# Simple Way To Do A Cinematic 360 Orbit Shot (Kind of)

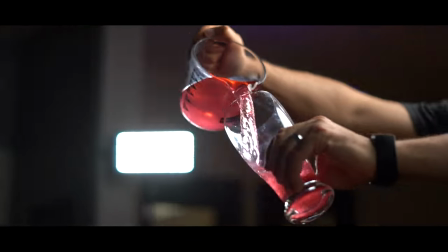0s
In this video, I want to show you a simple way on how to get this type of 360 orbiting shot.
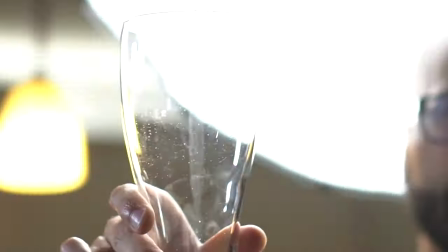5s
Kind of. The concept we want to achieve is fairly straightforward. You have an object in the middle and you want the camera to orbit that object at the same exact distance.
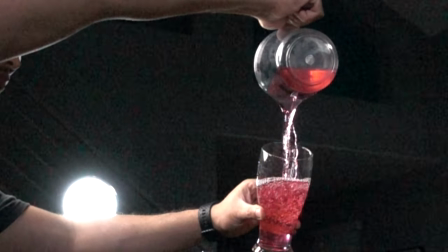14s
Now, the challenges that we have to overcome in order to achieve this on a budget is to somehow
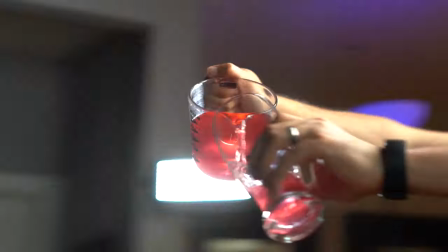18s
rig a system that will keep the camera the same distance away from that object in the center.
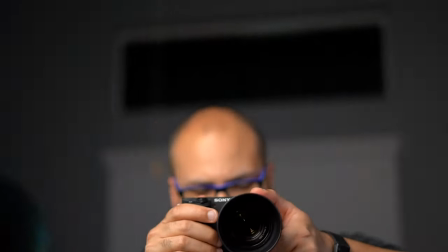23s
And it's going to allow us to swivel the camera in a complete 360 circle around that object and that's where things kind of get tricky.
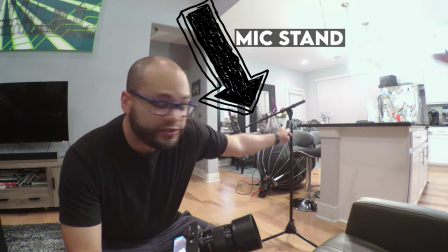32s
So to start off with I'm gonna try using a microphone stand and my Sony a6400
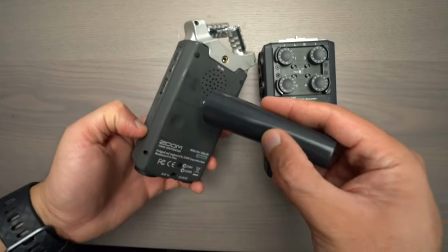37s
with this little zoom piece that comes with the recorders which is perfect for going in a microphone stand.
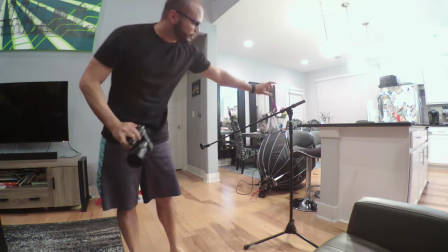43s
My thought process is if I can keep the center right here then I don't have to worry about the focus
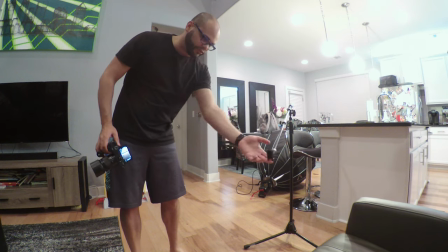49s
and it will always be in frame according to the rotation of the microphone stand arm.
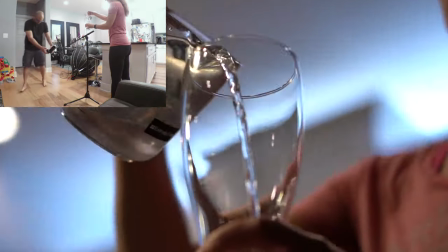55s
My first trial with the microphone stand was less than stellar and it wasn't really what I was looking for.
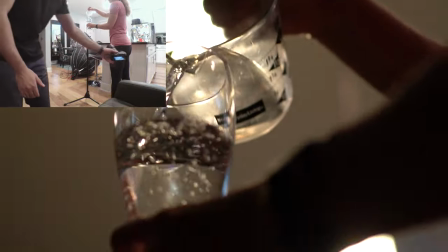60s
The camera was way too shaky. The tripod legs themselves needed sandbags or somebody to put their foot on it.
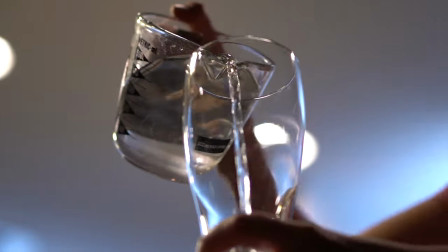65s
The footage could be usable if I got enough tries doing it that way, but I think I'm gonna try a C-stand because I have an actual tripod head that can plug into the end of the C-stand.
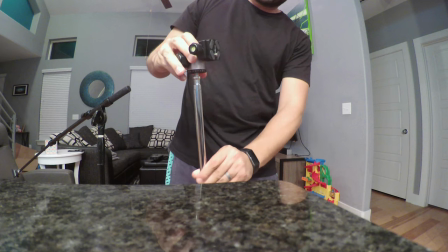77s
So my thinking is this, I have a travel tripod that allows me to remove the ball head camera mount part on the top and I'm gonna take that
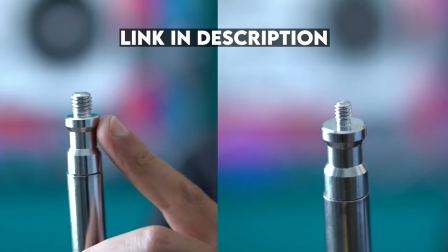85s
and thread that into my c-stand because the type of c-stand that I own already comes with the types of threads that will fit
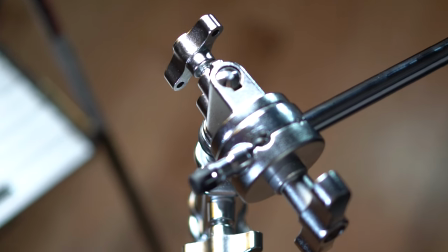93s
into my ball head. Now all I have to do is put the camera at 90 degrees facing inwards toward the center and voila we've achieved a
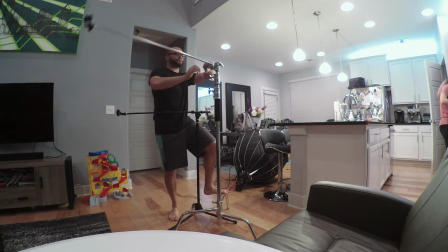101s
stabler way to move the camera in a 360 circle around a center piece. Now I understand this isn't the most ideal way of doing this but hey we're getting creative and I'm using the resources that I have available to me to achieve this certain outcome.
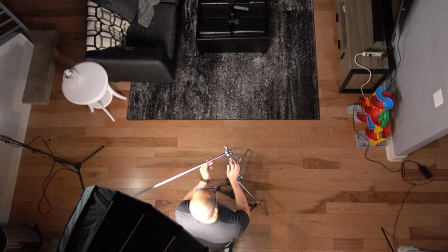115s
One thing I'd like to bring up is the fact that I'm using a 50 millimeter lens with a 1.8 aperture.
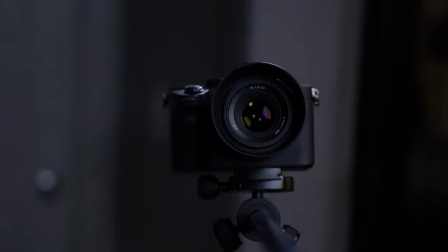121s
Now, the reason why this is important is because of that focal length, I can compress down on the image.
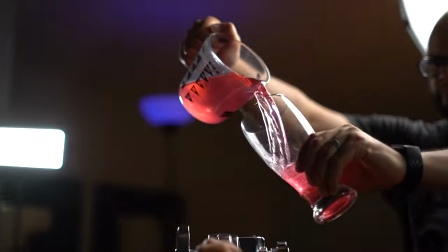126s
It's also the fastest lens that I own at f1.8. With those two things combined, I can now blur out all of the background at that f1.8.
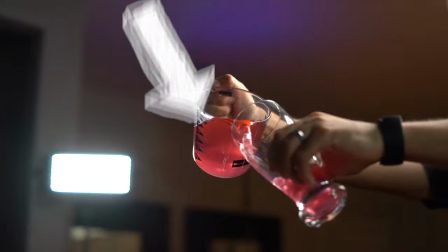133s
And I can also, with that compressed image eliminate the pull at the bottom of the screen.
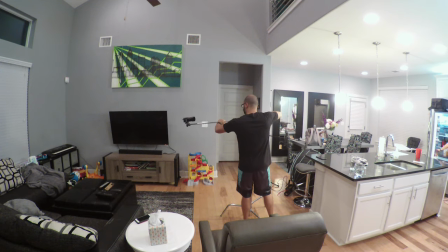139s
Another thing that helped was to shoot at an upward angle and I can also either scale in on the image to
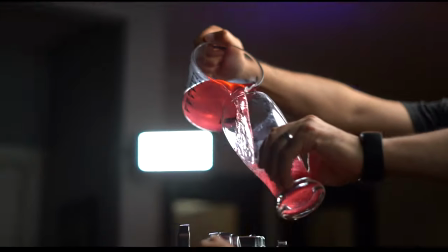145s
eliminate the pull at the bottom of the screen or I could just add black bars to it and then call it cinematic. And I think going with the latter is more of the YouTube type of choice. Cinematic, cinematic, cinematic, artificial black bars, black bars,
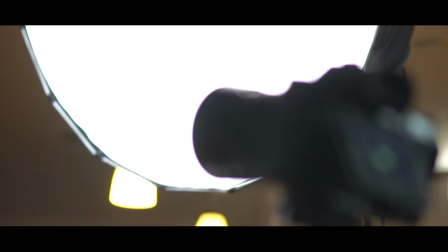blackmatic. But guess what? It just looks better, okay? I know I'm cliche and using black bars and shooting at the fastest aperture, but you know what?
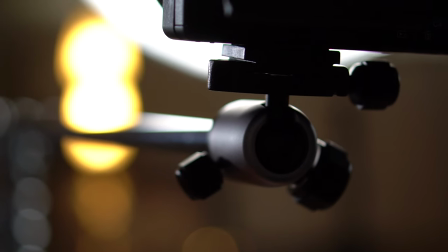175s
I like the way it looks. Moving on. After setting it up, I knew it was gonna work so I weighed it down with some weights.
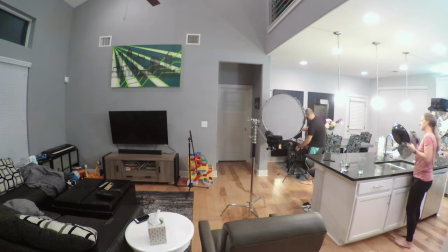180s
The next thing I moved on to was lights and because I'm shooting in slow motion, you're going to need a lot of light in order for your shots to look great.
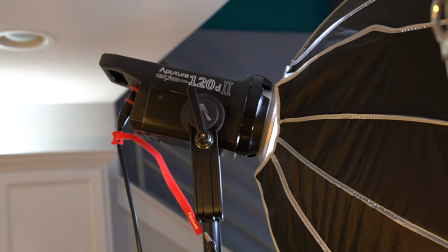189s
The strongest light that I own is the Aputure 120D Mark II. That thing puts out a bunch of light. I also have the light dome on it. I finally landed on putting it directly behind me because I think that illuminated the glass well.
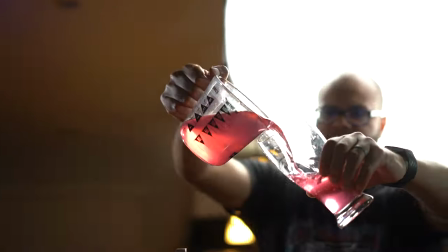200s
But in hindsight,
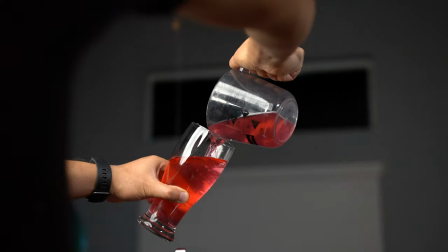201s
if I had the budget, I would have loved to have put the 120D with the light dome directly above my object and out of frame.
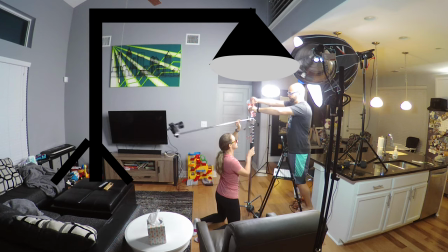210s
This is if I would have had another C-stand with enough weight to support that. That way, my biggest light source wouldn't have been taking up a whole bunch of the frame as I orbit the object.
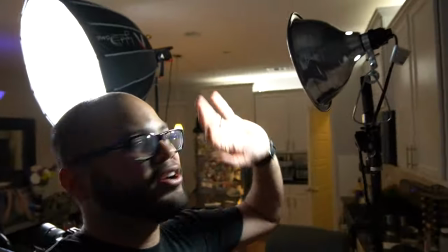219s
As for the rest of the lights, I have a normal like Home Depot looking light thingy, daylight here. I just threw up a couple other lights too, just to add more light.
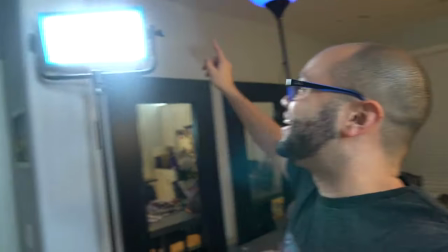229s
I have a Philips Hue going on in the background and my Drecast LED light.
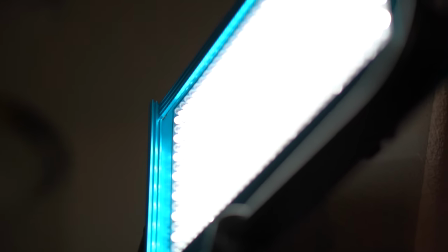235s
I basically just took all of the rest of the lights that I own and tried to put them up in different spots.